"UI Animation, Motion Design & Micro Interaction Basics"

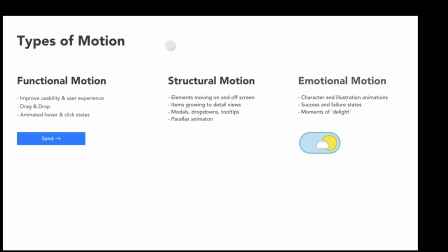Think like drag and drop interactions or anything that really helps you accomplish a goal quicker or more easily. Also animated hover and click states could be examples of functional motion. Here's an example that I really like and actually made this animated component right here inside of Flinto.
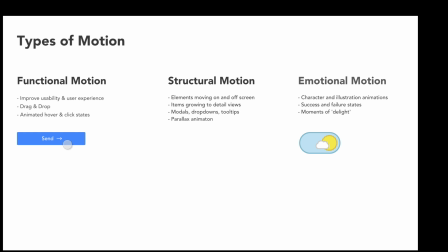I can hover over this button. We get some indication that, you know, once we press this button, something's going to happen. So once we press it, we get this little loading indication and then we get some confirmation that our message was sent. So this could definitely be leveraged in some sort of messaging app or some email app. and when you think about it we're really combining three different components into one
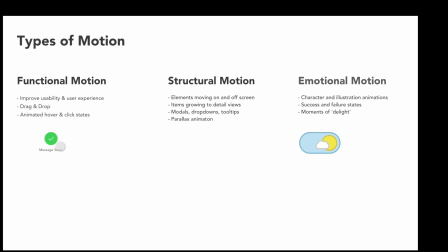and one thing I really like about this is all I'm doing is clicking the send button and my eye doesn't have to move away from this I hit send I get some loading indication that something's being sent and then I get confirmation that it's sent all just by clicking this one
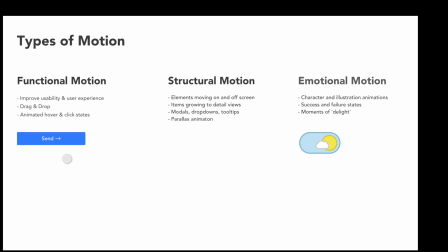CTA so I think this is a really good example of functional motion at the component level then we get into structural motion and this was really made popular by Google's material design they use animation really effectively to help illustrate an app or digital products structure so I'll show you
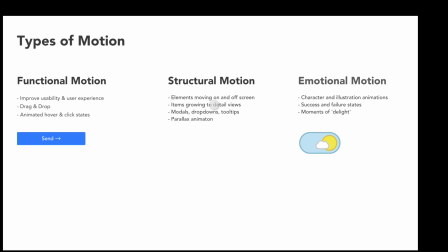some examples but basically elements moving on and off the screen items growing into detail views modals drop downs tooltips and then you get into emotional motion and there's sort of two schools of thought when it comes to emotional motion which is more or less just designing to delight users and one school of thought is
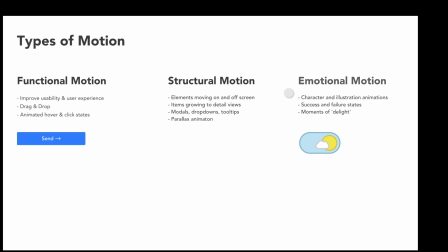actually shared by myself and other designers mostly who are always putting experience first right we're always thinking user experience first. How can we make this experience that our user is going through the most memorable experience possible? And then there's the other school of thought, which is usually held by developers and even the business, right?
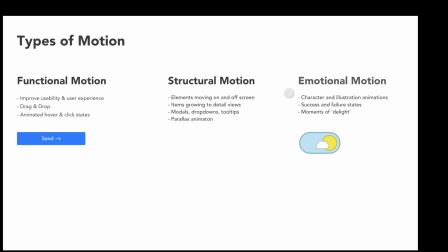Where it's a little harder for them to see the value in terms of dollars of adding this extra layer of emotional motion on top of, you know, the more functional UX work. And it's really about finding the balance.
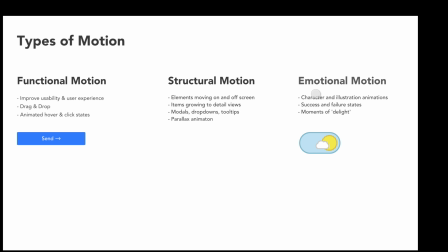Obviously, you don't want to overdo it with these moments of delight. You don't want every single interaction in your product to be like an animated experience that like is really trying to wow the user, right? Sometimes you have to think performance first. You have to take into account time and budget constraints. Generally, it's about finding the balance, right, between these three elements here.
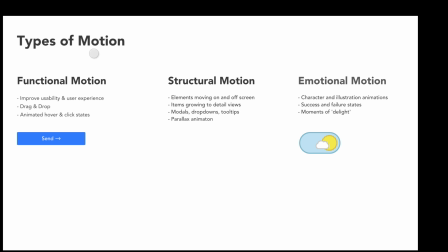And in my opinion, good motion can combine elements, right? We can combine emotional and functional motion. Here's an example. Here's like a day to night toggle, right? A lot of apps these days have dark or light mode. And sometimes there's just a simple toggle switch, right? But in this case, there's actually a little illustration here.
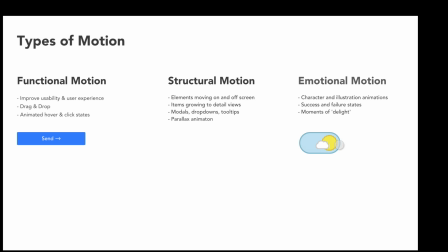So when I toggle between day and night, you know, it's a little more memorable, right? Whereas if it was just a regular toggle, you know, that doesn't really leave the user with a lasting impression.
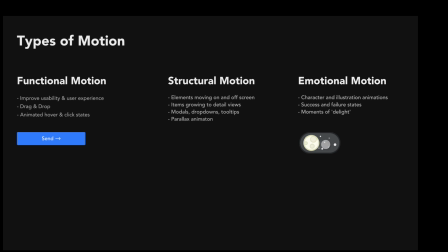But doing something like this just ensures that we can impact our users on more of an emotional level. And you know, it's fun.
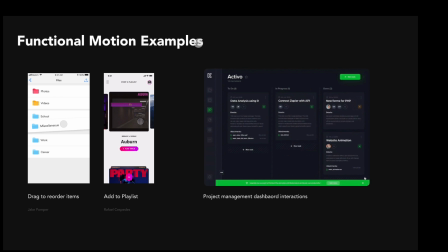Like this is actually enjoyable to do. So here are some examples of functional motion. To the left, we have a drag to reorder interaction. And I actually made a tutorial on how to do this inside of principle. If you guys want to go check that out I'll link that on the screen.
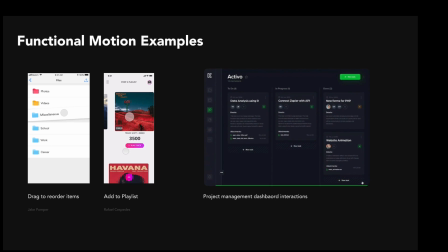Here we have a drag and drop add to playlist interaction which I think is pretty cool but notice like yes these are delightful but they're at the same time they're helping the user accomplish a goal so they're really functional at their core. Here we have a dashboard design looks like an activity feed of some sort and the user is dragging to rearrange their
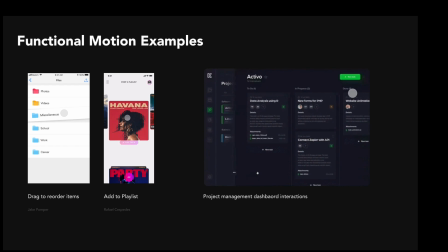activities and changing their status from in progress to done which I think is a really cool use of functional motion here.
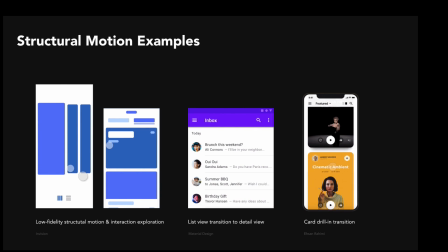So here we have some structural motion examples and notice these guys here on the left even at this very low fidelity stage we already understand
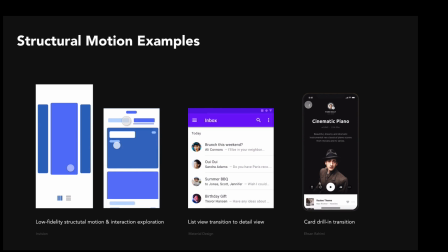how this app is sort of structured like this guy here on the right we have some sort of tab style navigation where we can either tab between these
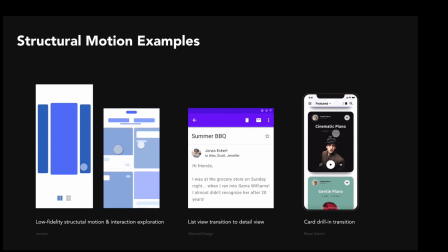two sections or we can swipe between these two sections so it's already giving a sense of how this app is structured where here we have some
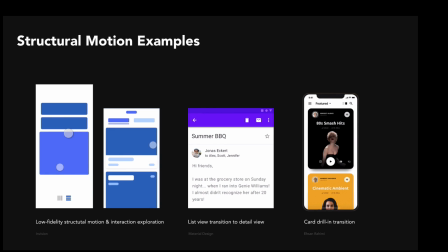list items that are expanding right we have some expanded states we're already getting a sense of the structure as well as the key interactions that will occur
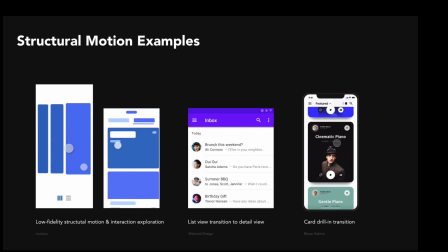on these screens. So I would encourage you guys to actually try starting here,
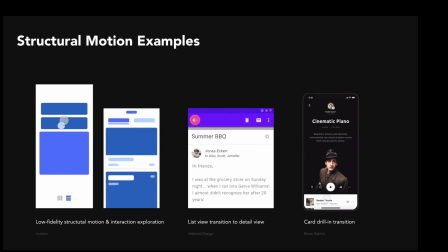right, like start with motion and interaction first before you even dive into the visual design of your products and just see how it impacts your final design output. I've noticed for myself it's made a huge difference and I'm starting to create a lot better products when I'm thinking motion and interaction first.